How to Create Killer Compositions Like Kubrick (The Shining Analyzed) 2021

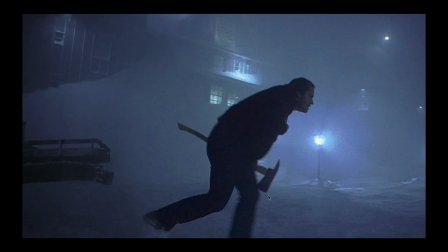16:29 This shot with the axe, they want him carrying the axe to create an aspect of view so we can identify it with a silhouetted shape.
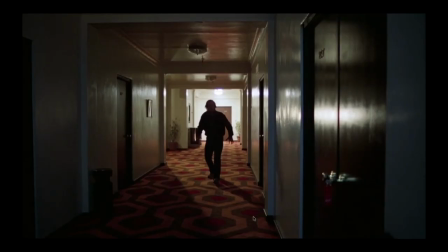16:36 Same with this one, creating that aspect of view. This one, he's actually walking away from room 237 and he's doing that kind of Danny crab walk backwards. His limbs are spread here, see his arms? And then he kind of walks backwards towards the hallway and exits.
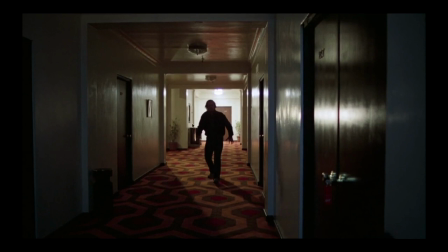16:51 But you can see his shadows kind of cool looking because he's walking with an aspect of view. That's aspect of view.
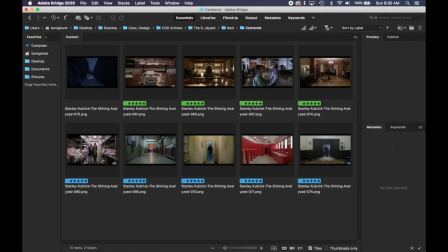16:56 These are all centered shots.
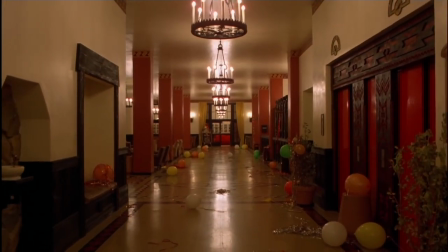16:57 As mentioned before, Stanley Kubrick liked the one-point perspective, so he centered a lot of his shots and had the diagonals, broke and sinister, kind of heading towards the center area.
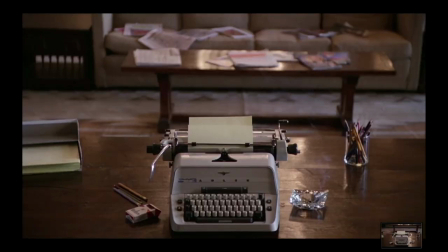17:06 But we've got this cool shot centered, and these will all look different on the DVD, so be sure to check it out because there's going to be more room on the top and bottom. We'll see that full composition that Stanley Kubrick filmed it in. I like this shot where he starts close up to the typewriter and slowly pans out to see that just Jack's a big slacker.
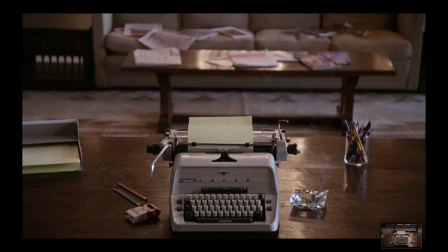17:26 He's not doing his job. Cigarettes burned down right here. Newspapers and stuff in the background. Everything's kind of a mess. And then he pans further back and Jack's just throwing a ball on the wall, kind of being a slacker writer.
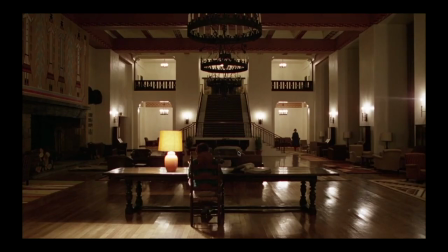17:38 Here's that shot I was talking about where Wendy walks up wearing blue to create the color. But we've got this nice centered shot here, nice balance.
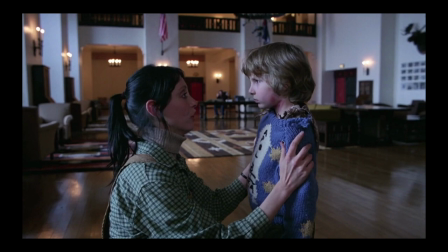17:45 This is a cool shot, centered, completing that color theory that we were talking about with the blue sweater, the green shirt, and then Jack is centered in the background.
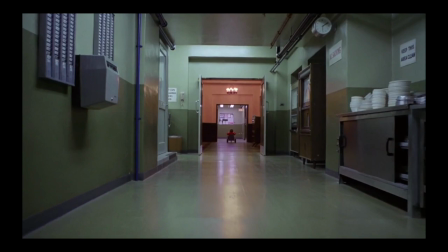17:54 That's a really cool shot. This is centered, saw that one. This one's centered, that one. This one's a cool shot, centered, creating that portal looking, it's like a frame within a frame.
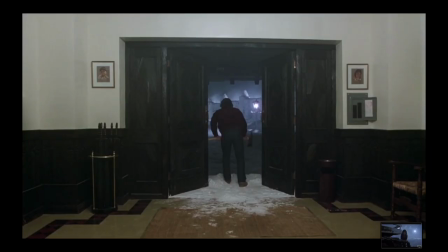18:02 This one's centered, another cool centered shot showing the silhouette, aspect of view of the axe.
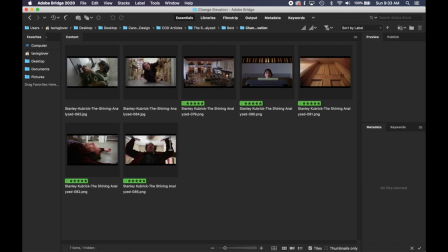18:07 There's the centered ones. Another important thing if you're a photographer, cinematographer, is to show different perspectives. So get high or get low and show the viewer something different to look at, something different than eye level.
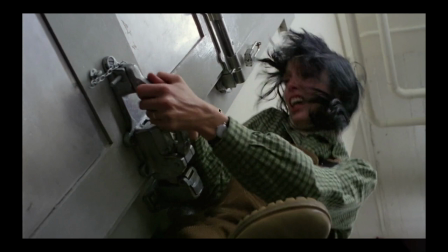18:19 So here's Stanley lower and shooting up towards Wendy, showing her the panic on her face.
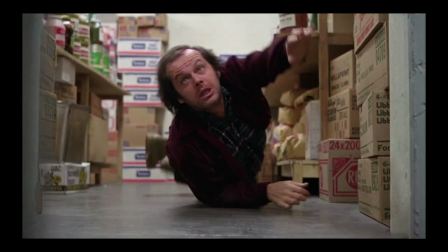18:25 This is cool, he's low down on the ground, showing Jack in pain and trying to get up real quick.
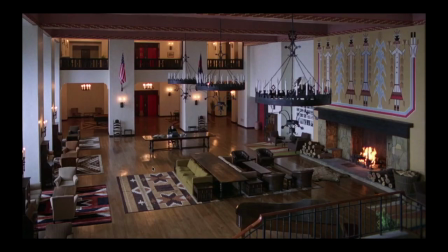18:30 This one, he's high up in the frame and Jack's a little tiny element.
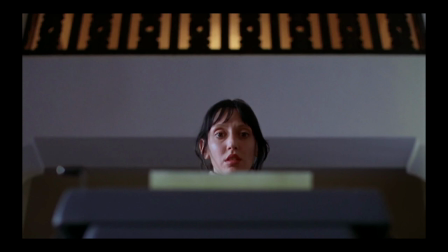18:34 This is a cool shot where she walks up on the typewriter and sees that he's just goofing off and not working.
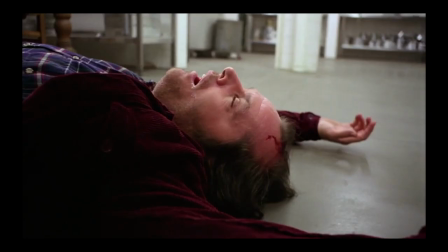18:39 Another cool perspective, down low on this one. This is an awesome shot, down low, probably in between his legs.
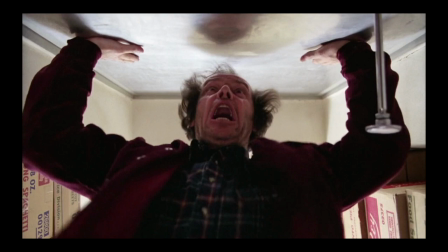18:46 I think he is lying down on the ground in between Jack's legs and filming upward.
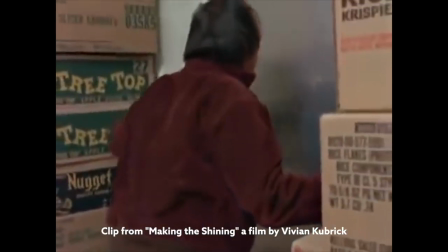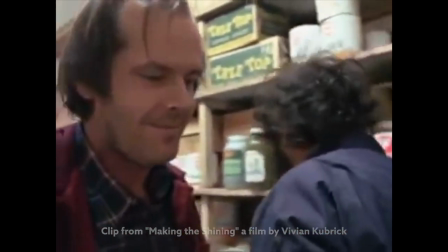18:57 Very good, Jack. Excellent. Right, check the gate, Doug.
So there's some really cool shots.
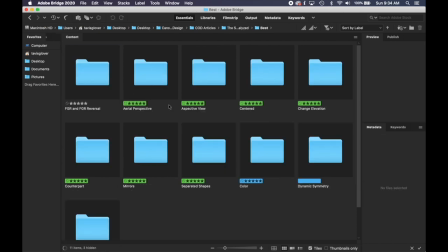19:02 So always try and mix up the perspective. Change your elevation there.
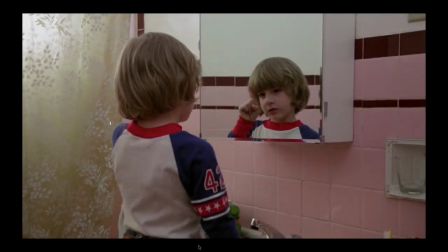19:05 These are counterparts where if you split the composition down the center, you have nice balance on the left and right because there's interest on both sides.
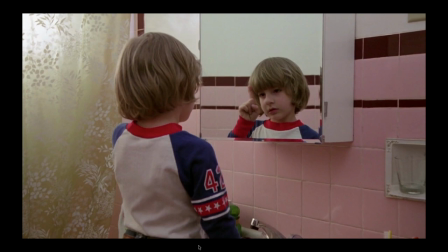19:12 You got Danny talking to him, his friend Tony. Also notice the colors, red, blue, yellow, the shower curtain, and then this green bottle down here.
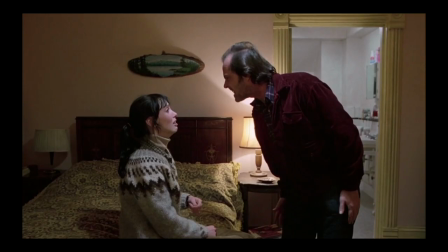19:20 You got this counterpart here, another one. It's another cool one. Two weapons split down the middle.
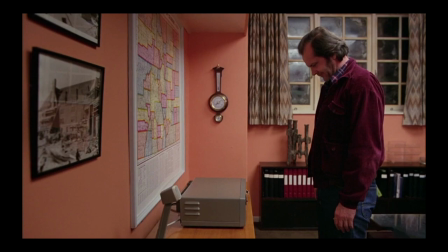19:26 This one too, split down the middle there. And he's looking at the radio. Another cool one. Danny acts as a fulcrum of two interest points.
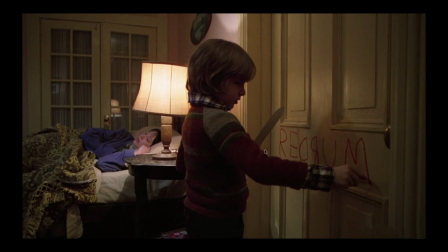19:33 The red rum on the door and then his mom sleeping. It's another cool shot where he just peeks in.
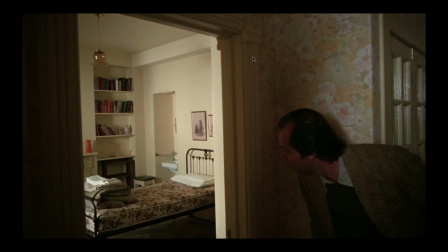19:38 So in this shot, it's weird how he doesn't go all the way in the room, but it's tied into one of the conspiracies, which actually is relating to this picture on the wall of bears, but if you know about the conspiracies of this movie, then maybe you'll agree with that. He doesn't want to go into the room. He's just kind of peeking into it, but they use the counterpart there. This is a really cool shot.
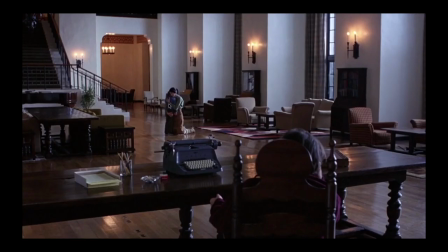19:58 Nice counterpart. Jack's sitting there. And then Danny and Wendy sitting there on the left.
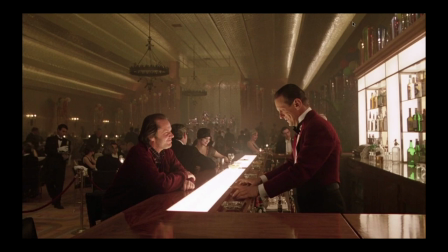20:03 Another one, cool counterpart here. These reflections in the ceiling direct our eyes right to Lloyd, the bartender.
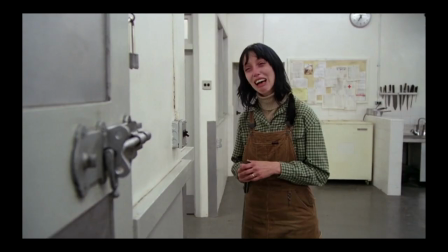20:12 A little slow tonight, isn't it?
Another cool fulcrum. She's in the center, but then we've got the lock on the left and then the knives on the right.
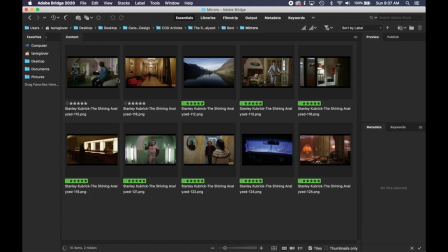20:20 So that's counterpart. Definitely mirrors play a part, just like the colors and the red colors.
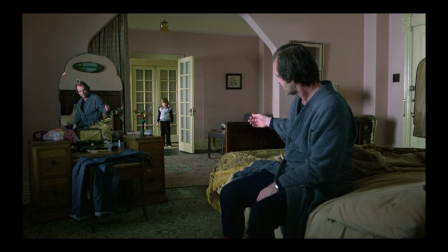20:25 Everything Stanley does, he was a big chess player, so he's probably 10 steps ahead of everybody watching his movies. But this is a really cool mirror shot. Nice balance too.